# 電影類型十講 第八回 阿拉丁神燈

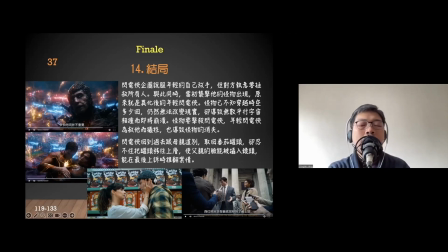[64:16]
就要拿起他當初放在媽媽車內的罐頭當然他也有機會跟媽媽有個道別拿回罐頭但他忍不住因為他當初他爸爸買罐頭的時候
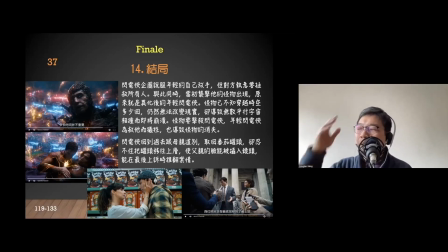[64:33]
那個罐頭是放在下層的所以那個鏡頭一直拍不到他爸爸就沒辦法作為那個不在場證據於是他忍不住手把罐頭放在上階
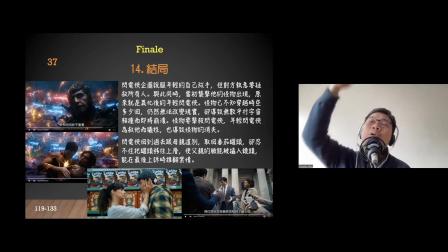[64:47]
以至他爸爸拿罐頭的時候就會被攝影機拍攝
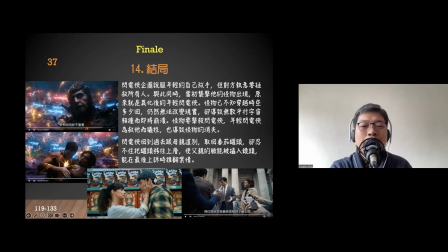[64:53]
於是當他做了這個動作之後回到最後他爸爸來到現在這個世界可以在最後上訴時推翻案情
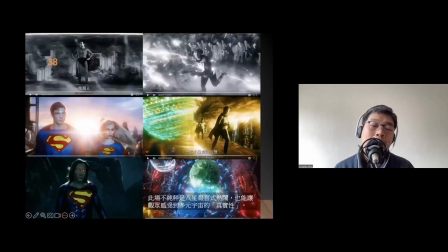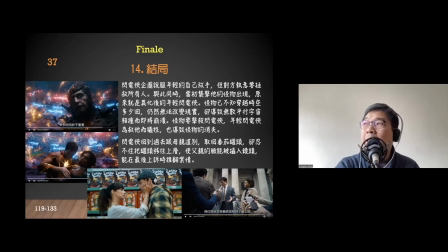[65:12]
当然,我们刚才提到的多元宇宙,应该说在故事世界里面,你要令人同情或者接受一些东西,你其实是需要做一些手脚的加工
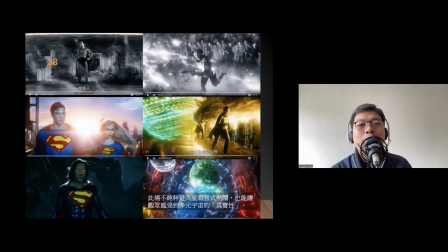[65:28]
所以我们看到这部电影里,最后一个多元宇宙出现了黑白片时期,不同的超人,甚至拍不成电影的超人然后其他戏剧世界里的闪电蝙蝠盒都出现
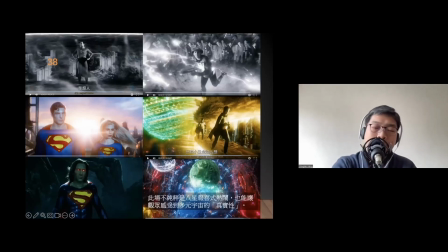[65:47]
在某程度上,这不只是八星报喜色的热闹,也令人感觉到多元宇宙的真实性因为他最后看到这些宇宙的痛撞在一起,会毁灭
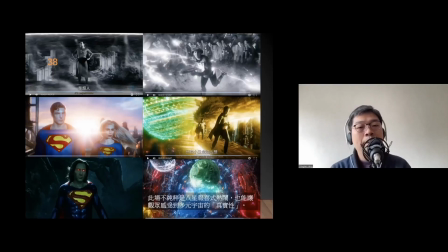[66:04]
但一般人觉得多元宇宙毁灭,就会毁灭所以他要安排在这些宇宙里面有一些我们熟悉的角色在里面虽然他们好像是全场好像是神奇旅游国出场
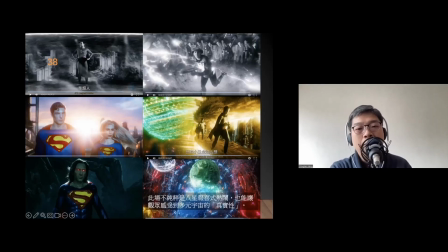[66:18]
当彩蛋不过我觉得在故事演绎上面这一场戏其实是有功能的如果不是有这些我们熟悉的角色出现的时候我们比较不会感受到多元宇宙的真实性
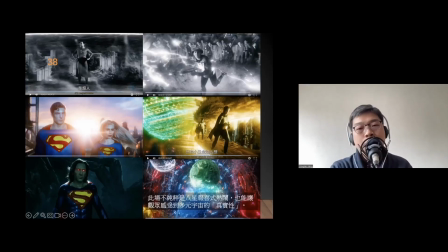[66:35]
这个是故事铺牌上面我们需要有这些这样的加工会是比较好的
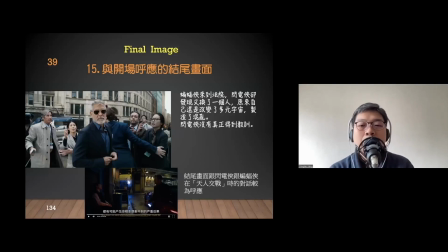[66:43]
跟開場呼應的結尾畫面其實這個結尾畫面比較不是跟開場畫面呼應的我們記得開場畫面就是那個遲到但這裡我覺得比較接近就是閃電俠和蝙蝠俠在天人膠戰時對話
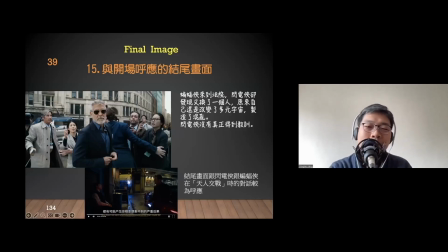[67:01]
就是說你會搞到很嚴重的爭取因為那場戲最終是蝙蝠俠開車走現在就是蝙蝠俠開車來到想恭喜閃電俠怎料他发觉,为何用了左智古来另一个宇宙的蝙蝠盒,
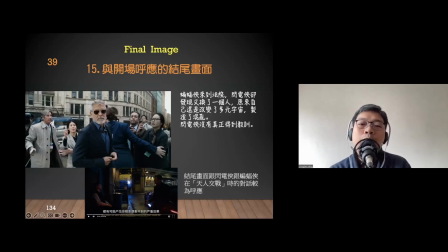[67:19]
始终是因为他做手脚的罐头仍然扰乱了这个宇宙所以最主要是闪电后仍然没有得到真正的教训
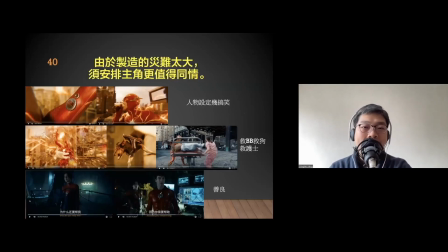[67:37]
不過,因為這些電影裏製造的災難太大,你一定要安排主角值得同情我覺得這套電影裏是有交足功課的你知道人物設定,剛才阿朱克林也說過了一開始他要去救嬰兒,但他的能源不足
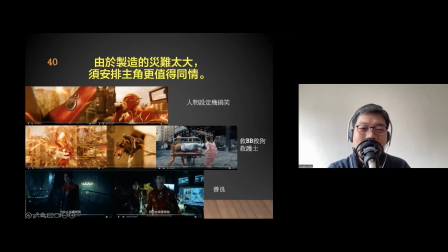[67:56]
於是他一邊要救人,一邊要在那裡吃東西其實人物設定戲挺搞笑的又要救嬰兒,又要救護士,又要救護士這些都是加分的他不知是救大人,救一些你覺得最弱勢的東西